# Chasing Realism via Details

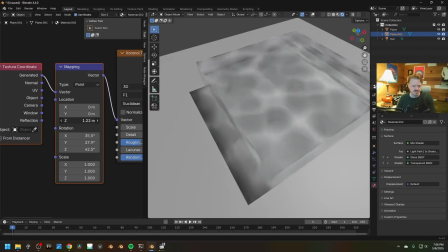And if I animate this value, we can see it just, it looks like natural kind of caustics going underwater.
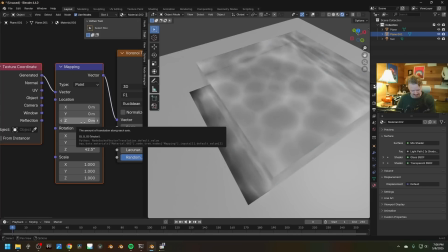So I'm going to hover over this input and hit I, go to a little bit later,
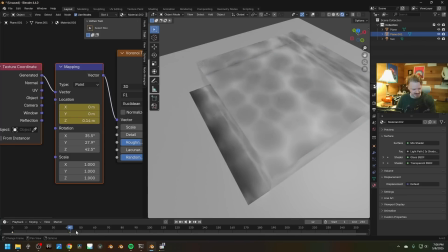change the value a little bit and hit I. And if I select both of these keyframes and hit Shift E in the timeline, linear extrapolation, it'll just keep doing that forever. Here, let's bring them a little bit close together to speed it up, maybe even a little bit faster.
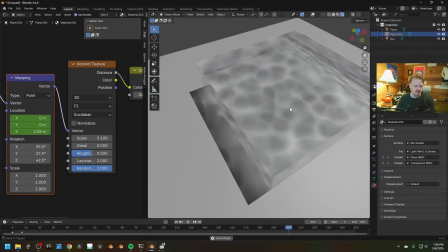We can still always change the scale. And if that's too intense,
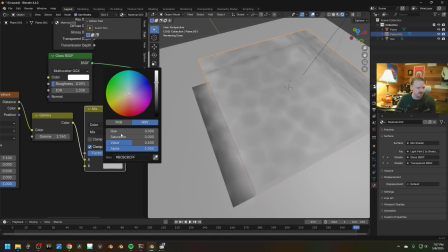we can just mix it in with some other color here that maybe we'll use to push everything just a little bit darker.
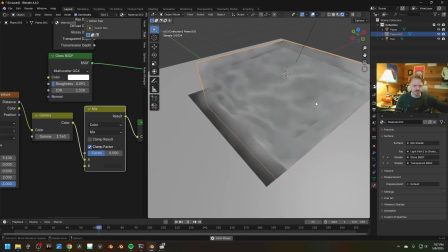And there we go. That's a nice, really fast, efficient to render way to add caustics under a scene.
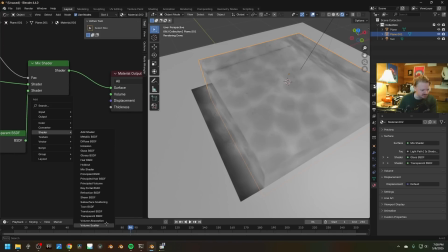And if we want to be really cool, we can add a volume scatter shader into here.
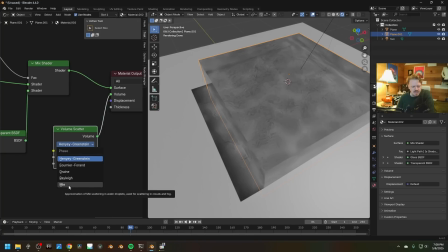And I think, as we found in the last video, my, is for, in water droplets, used for scattering clouds. Oh, it even tells you right here. Which one's the underwater one? Interstellar dust. Underwater environments.
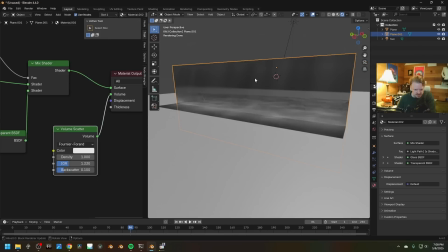Okay. But you can see the shadows also being cast in the volumetric stuff here too.
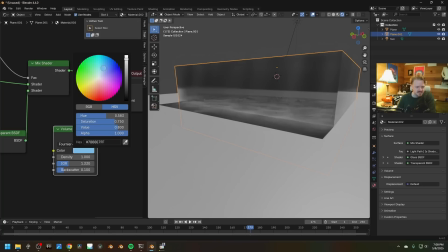So like how easy is that? That's pretty fantastic. And can we tint it like a little bit of a blue type thing?
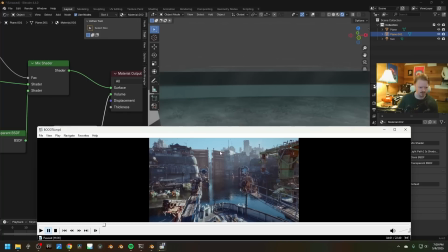Yeah. All right. What else do we got here? We've got the birds.
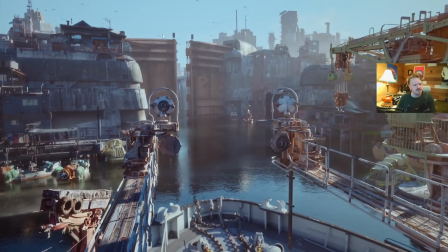I talked about the birds in the last video, but let's go into it again, because a thing I've been doing a lot is normally I would bring these into Resolve or Fusion.
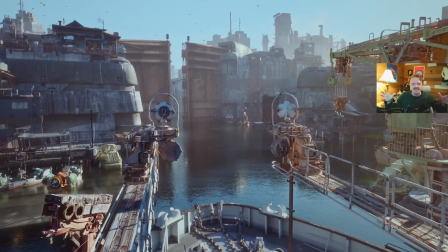I do some sort of like Luma matte and I'd export it as pre-keyed EXR sequences, you know, with an alpha channel and all of that. But sometimes you don't want to bother. Sometimes you want to do the keying just right in the shader editor.
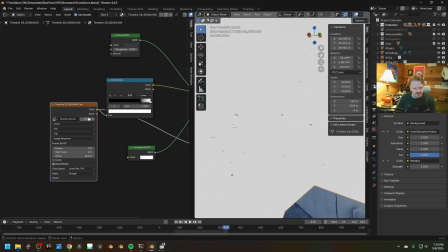So in this case, I'm taking the footage of the birds here and I'm running it through a color ramp to kind of sharpen the contrast a little bit.
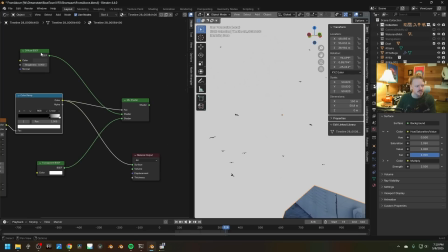And I'm using that to control the mix factor between a diffuse shader and a transparent shader.
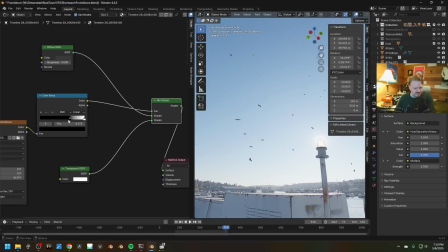And it's quick and it's fast and it's easy, and it still lets me kind of dial in the feathering of the motion blur on the bird's wings and all of that if I want to push things around.
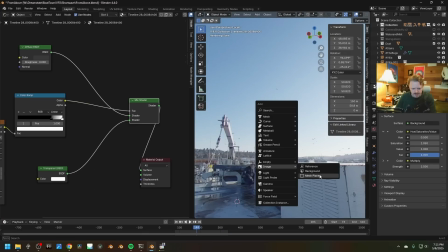I do the same thing a lot for like, you know, something like this where the sky's the brightest part.
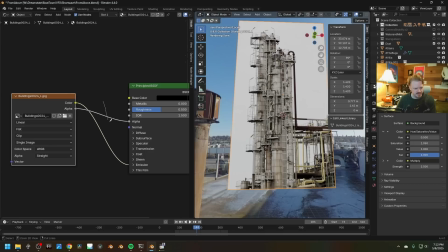Here, we'll bring it in emissive like this. In the shader editor, I'm going to drag the color into the alpha instead.
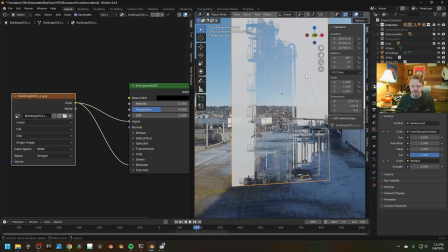And right now the sky's the brightest thing, so it's also the most opaque. But if we use our little color ramp here and just invert that, we can kind of just dial things in the way we want it.
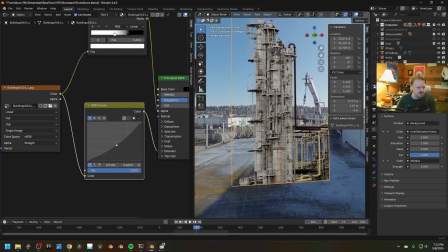So that controls the alpha, and we can still do like color correction on the regular texture itself too, and just stick this in the background.
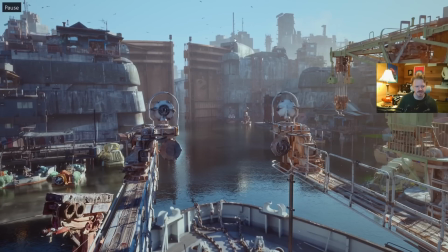You never had to even worry about it. So like I've got this stuff in the background here, which I probably should give more love to. I'm working on it, but like I've got big chunks here, and then just to like give the chunk some life, I'll line up a fire escape or something just sticking out of the edge, just to give it a more kind of interesting silhouette using the technique we just talked about. What else?
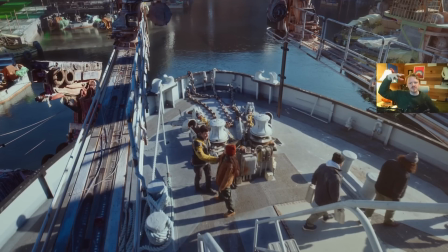Oh, I've got my, do you remember I filmed a bunch of garbage from the freeway and I turned that into an asset I released a while ago,
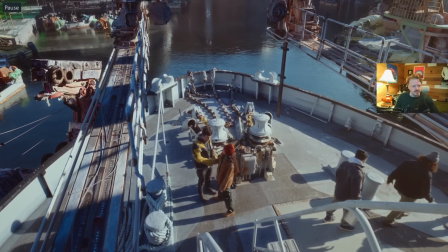of just like little blowing plastic kind of down here.
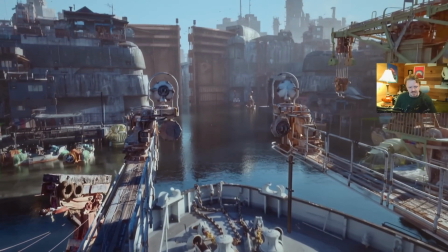And if you look, like I just stick it like in places right there and right there where it's like, no, it would make no sense to actually do a cloth sim there.
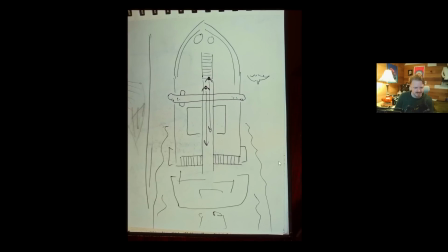But because here it's basically free, it's so nice to just kind of stick places. In fact, I should stick it even like I don't buy any of this really.
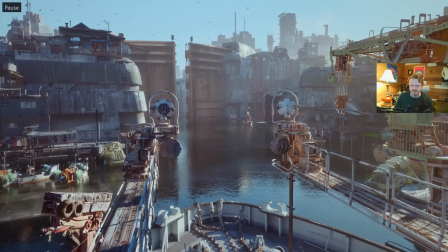Like I look at that, I'm like, that's not a real metal shape. This is nothing. And I think that's for a bunch of reasons.
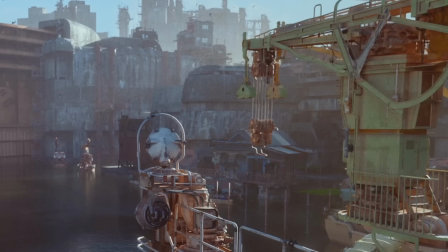The material is just this matte, flat green, and I'm kind of doing like a little bit too much like orange ambient occlusion rust stuff to it, but like the texture doesn't match what the actual object is. It's not reacting to light in any interesting type of way. And just the detailing, you know, every line is perfectly straight. I don't have a single thing on here like breaking up.
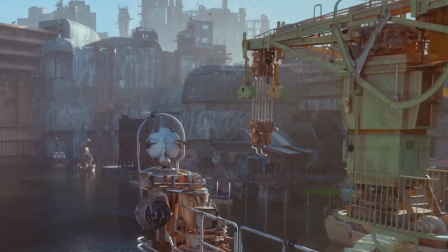I mean, I've got greebles. I've got greebles for days, but yeah, just something about this entire crane I've never really bought.
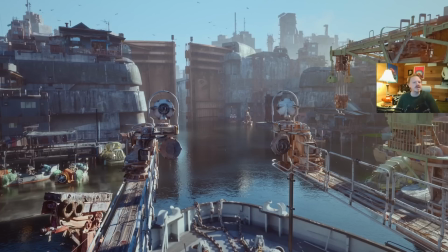Something I do buy is the tarps over here on this boat, and I think we actually made this boat together in a tutorial like maybe a couple years ago at this point.
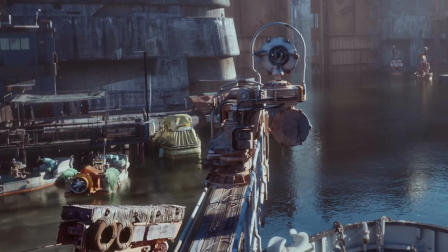But yeah, this is a cloth sim, and it adds so much just randomness to the whole thing, and especially having it a little bit glossy and translucent.
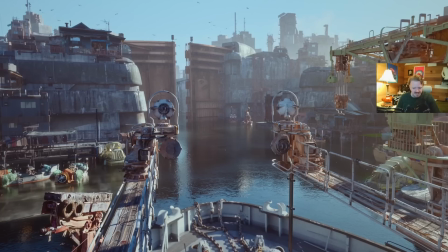You can see the light shining and interacting with it.